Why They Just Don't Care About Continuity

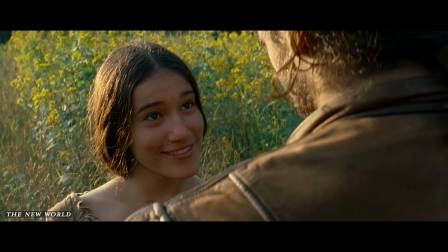491s
Sometimes we can see two characters that are facing each other in a scene, both have the sunlight positioned directly behind them.
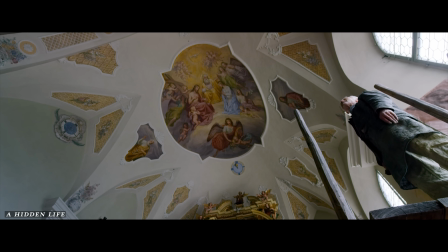498s
In this scene from A Hidden Life, a single conversation seems to have no continuity of location.
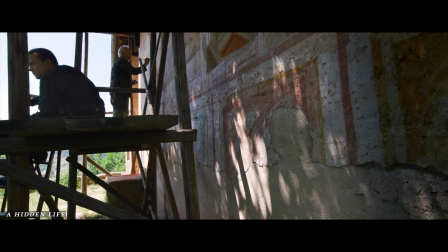504s
The conversation takes place inside and outside and all around the church,
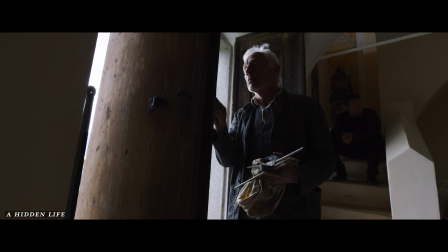509s
with no clear indication of when or how the characters are moving between these locations. Harmony Korine, aka Darkside Malick, also does something similar in his films.
She's 16 years old.
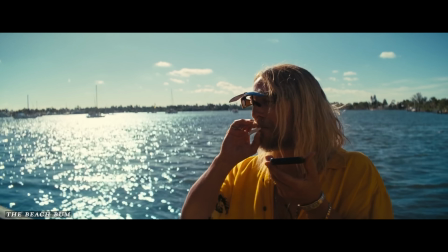519s She doesn't know what love is. She's too young to get married. She's 22, Moondog. 22, whatever.
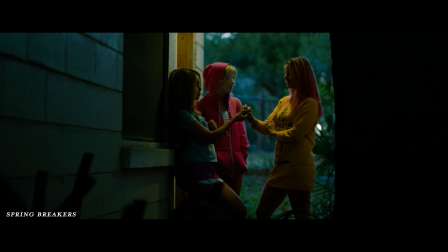525s
In Spring Breakers, when these girls are planning a robbery, their conversation happens non-linearly across several different locations. This way of constructing a scene is more impressionistic. Are we seeing a fractured memory?
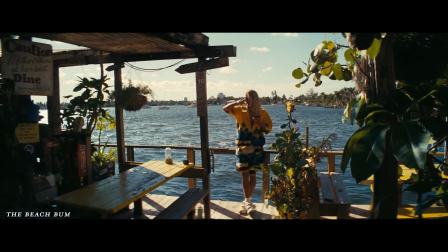538s
Does this represent the effects of the drugs the characters are consuming?
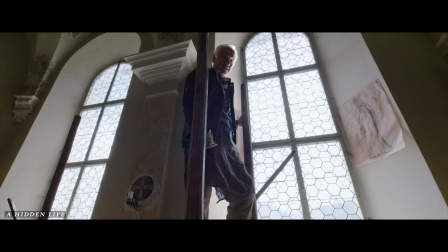542s
Or is it giving the impression that these conversations might have happened multiple times over the course of different days or meetings?
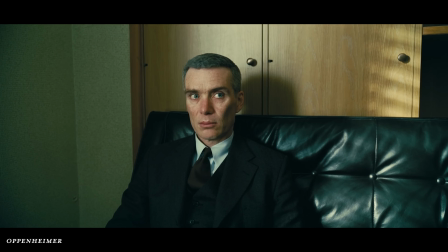549s
Christopher Nolan also pushes the boundaries of continuity of time in many of his films. But breaking continuity can go even further than this. These filmmakers like Malick, Korine, and sometimes Nolan are occasionally almost crossing the line into what film scholars call non-continuity editing.
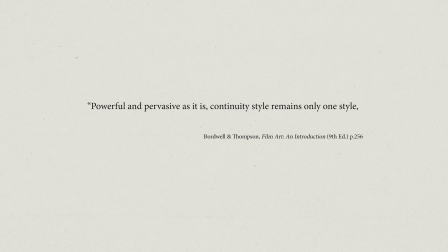567s
David Bordwell says, "Powerful and pervasive as it is, continuity style remains only one style, and many filmmakers have explored other editing possibilities." The idea of a continuity error, as we understand it, presumes that the film is trying to portray continuous action from one shot to the next, and that this continuous action is what conveys the story and the film's meaning. Non-continuity editing starts with a different assumption.
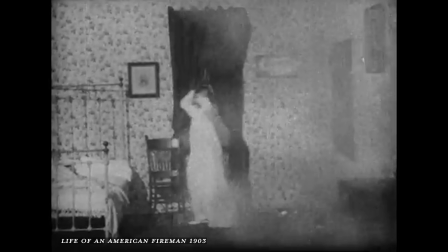594s
In the early 1900s, when what we call continuity editing was being invented and slowly adopted as the language of mainstream cinema,
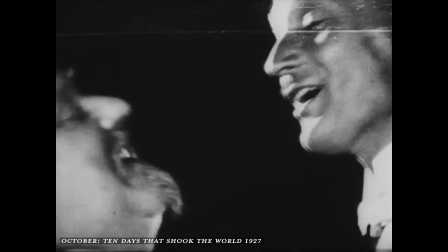602s
there were other filmmakers who were exploring entirely different ways of thinking about editing. Instead of using multiple shots to create one continuous action across a scene,
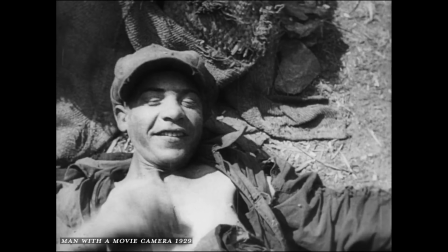611s
these filmmakers sought to convey the meaning of their story through the symbolic relationship between disconnected shots.
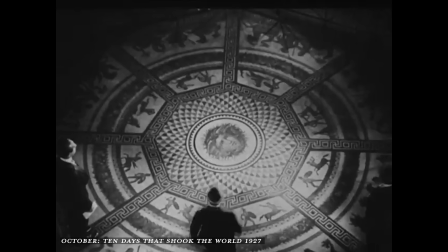618s
Here's one famous example. In Sergei Eisenstein's 1927 film October, he shows a new provisional government coming to power in Russia.
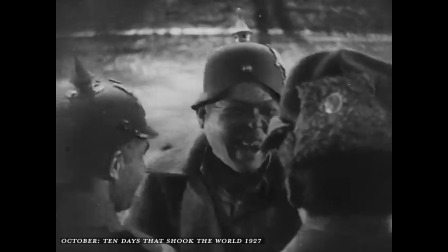626s
When it does, the Russian soldiers begin to celebrate, thinking they'll no longer be fighting in the war.
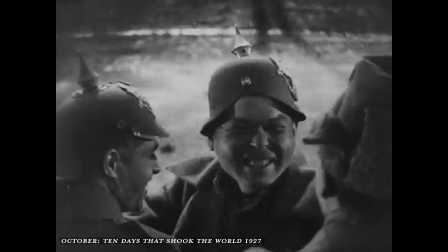631s
But the government decides to keep fighting, and Eisenstein depicts it like this.
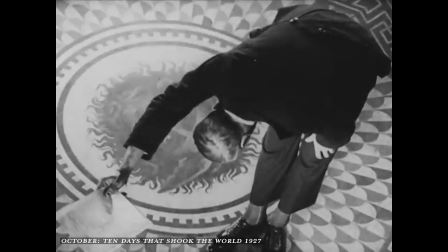637s
He shows the government delivering a notice, then bombs falling on soldiers in trenches,
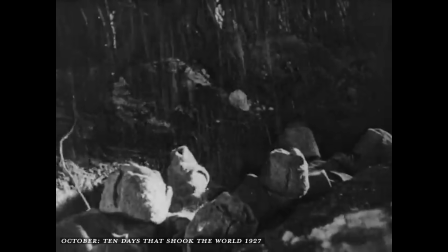642s
and then he intercuts between the soldiers looking up into the air in fear and the large iron wheel of a cannon descending from the sky.
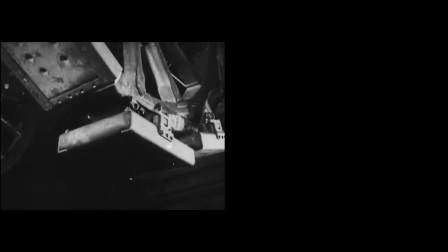651s
These two actions of the iron wheel and the soldiers looking upward have no
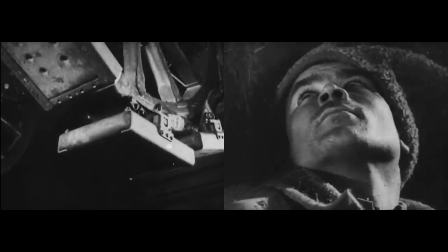656s
established relationship within time and space within the action of the story.
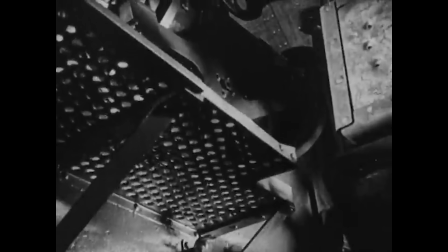661s
But the symbolic relationship here is pretty clear. It's as if the soldiers are being crushed by the iron wheel of a war machine.
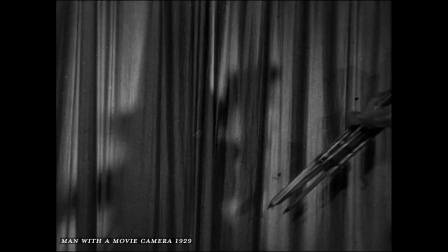668s
Another example of non-continuity editing can be seen in the work of Soviet filmmaker Dziga Vertov's 1929 film Man with a Movie Camera.
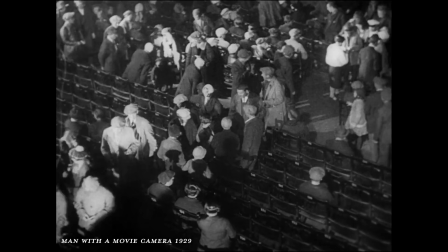676s
Here the story is told not by following the continuity of action of a single character or group of characters,
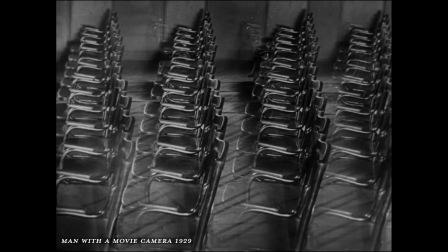682s
but instead with a montage of images that construct meaning through how the shots relate thematically and symbolically.
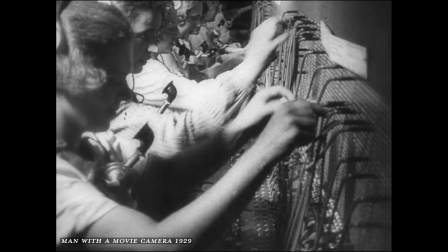688s
In Man with a Movie Camera, the story represented happens on the scale of the community.
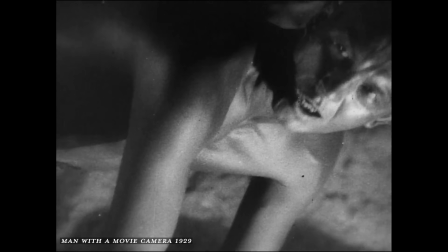693s
This style requires the viewer to do a certain amount of decoding.
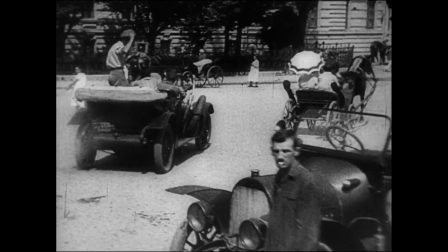697s
The viewer must see the meaning in the relationship between the shots, rather than in the actions of the individuals within the story. In non-continuity editing, though, it's not just the thematic relationship between the shots that matters, sometimes it's also the rhythmic or visual relationship between the shots.
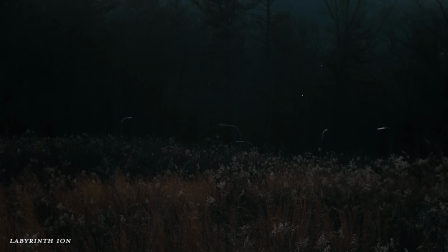713s
When I edited my experimental film Labyrinth Ion, I was essentially experimenting with non-continuity editing,
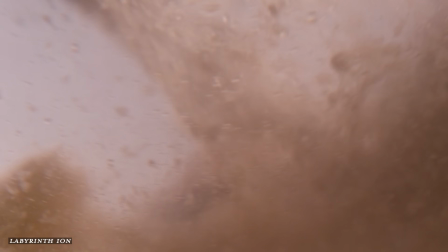720s
trying to find these kinds of connections in unrelated pieces of
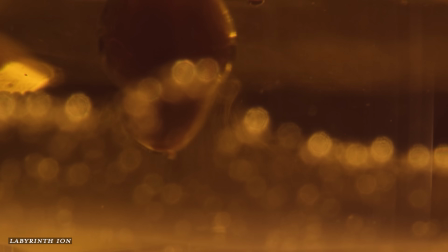725s
abstract footage I had shot in order to create the impression of larger movements, actions, and ideas. While non-continuity editing like this has never reached the level of prominence that continuity editing has, it's far from just an artifact of film history.